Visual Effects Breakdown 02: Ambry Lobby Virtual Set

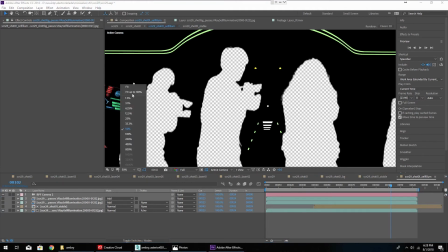(8:03)
And one other thing to note is that because this is a 3D camera move,
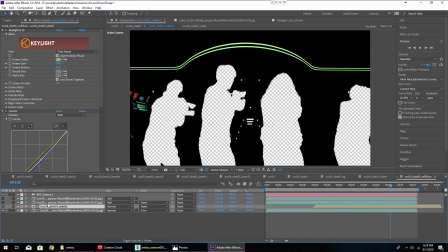(8:07)
the layer of the people is inserted in 3D space, and that's why we have a 3D camera here in our self-illumination comp,
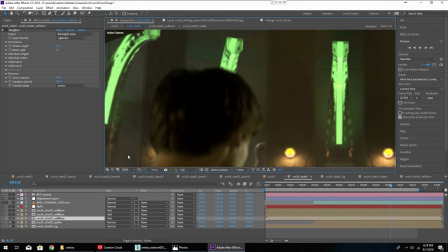(8:15)
as well as back here in our main comp.
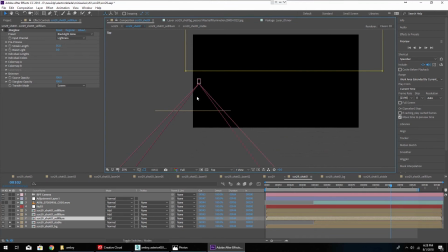(8:18)
And if we just jump in real quick and take a top-down view, this is our camera, this is our layer of talent, just a 2D image, and you can see the camera moving through the scene and moving through that with our 3D rendered virtual set.
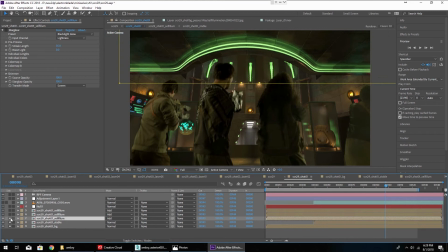(8:33)
So we're just going to go ahead and activate this layer, get a nice little bit of extra brightness here on these screens.
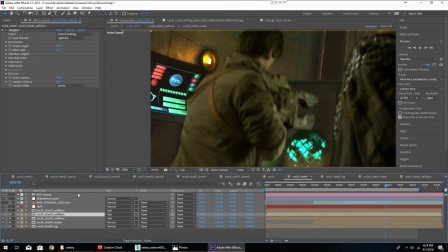(8:43)
I'm going to activate the next one, which has the star glow effect from Trapcode,
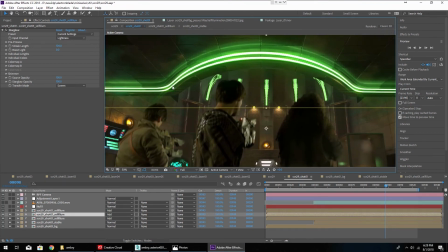(8:48)
and that is applied only to these green parts because I wanted some green little stretch flares coming off of here,
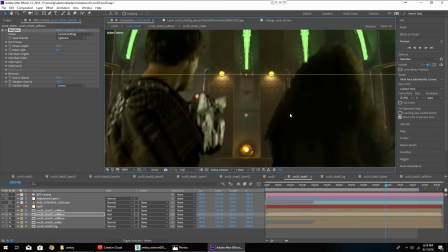(8:56)
and this is from Star Glow. It's a great filter. And then we have one more pass for just these guys down here because I wanted them to have a slightly different look.
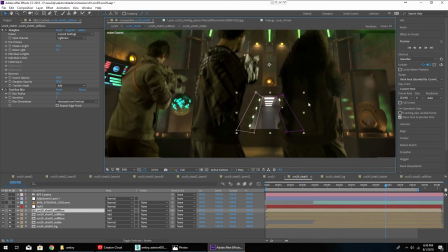(9:05)
And you can see the very basic garbage mats I'm using to go ahead and grab these different areas.
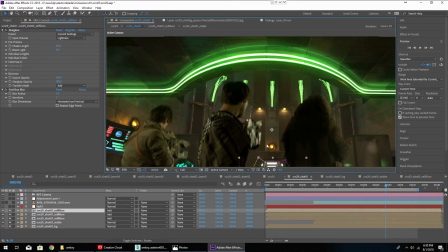(9:12)
Now I could also render a matte out of 3ds Max for each one of these. It's really just a trade-off for you depending on the shot,
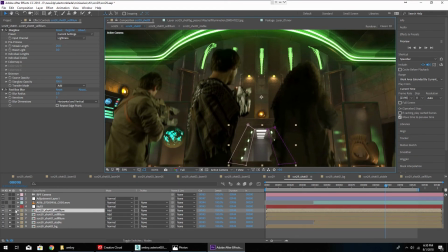(9:20)
depending on if it will take longer to render that matte out for the item than it will to just go ahead and mask it out. And I know some of you are thinking Object ID. Yes, that's great, not always the best option though.
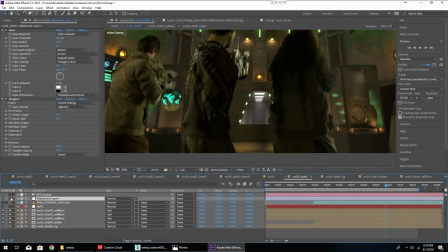(9:33)
So then finally moving up here towards the shot, we have some final glows and a final star glow.
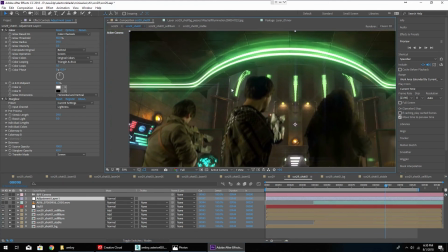(9:39)
This just gives it a very final little bit,
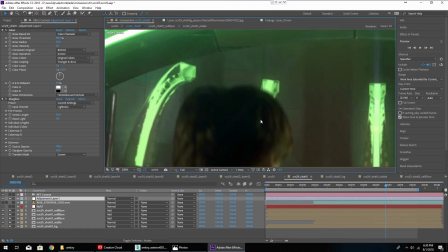(9:42)
and you can see over here what I was talking about earlier with the light that kind of shines around the edges. So let's just go ahead and shut all of these off for a minute, and that's our difference.
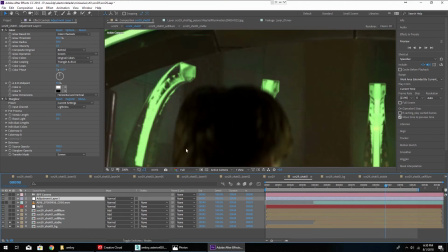(9:54)
it blends much more naturally.
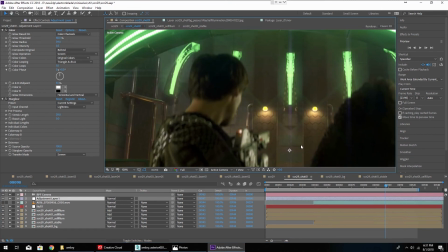(9:56)
The idea being that anytime we can in a virtual set, we want to create blending. We want to have layers that go above and behind the talent. And so when we jump back over here into our final comp,
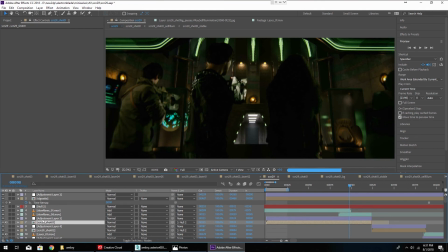(10:12)
we have just a slight little bit of camera wobble, a couple of basic lens flares to replicate the lighting in the scene.
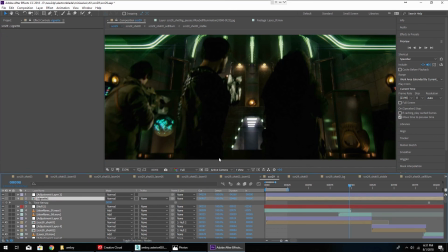(10:20)
Nothing too intense. A vignette to kind of darken the corners a bit, like a real lens might.
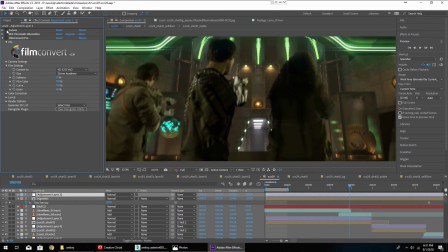(10:27)
And then finally, we have some color correction. A base layer of color correction using the curves.
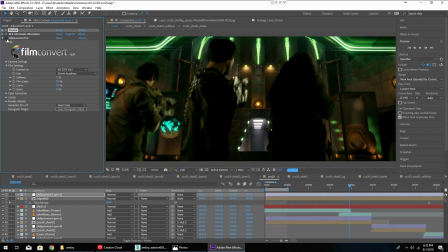(10:35)
Nothing too crazy. Chromatic aberration, which I might add, this color correction looks awful,
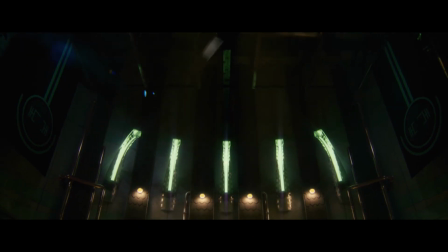(10:42)
but once you add the film convert on, it really brings it all together. And so then finally, this is the shot once more.
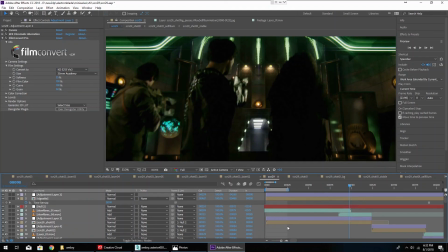(10:51)
Thank you for tuning in for this very quick overview of this visual effects shot from our independent sci-fi TV pilot, Electron Blade. Be sure to check back every Monday for video blogs with my co-creator, Callie Bussell, and every Thursdays for more visual effects breakdowns and more news on the progress of our pilot.
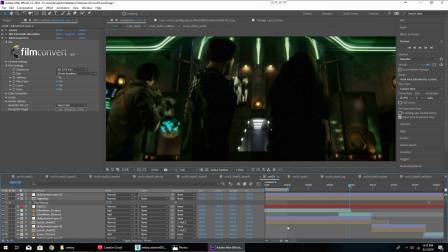(11:09)
Thanks for checking out this video, and stay tuned.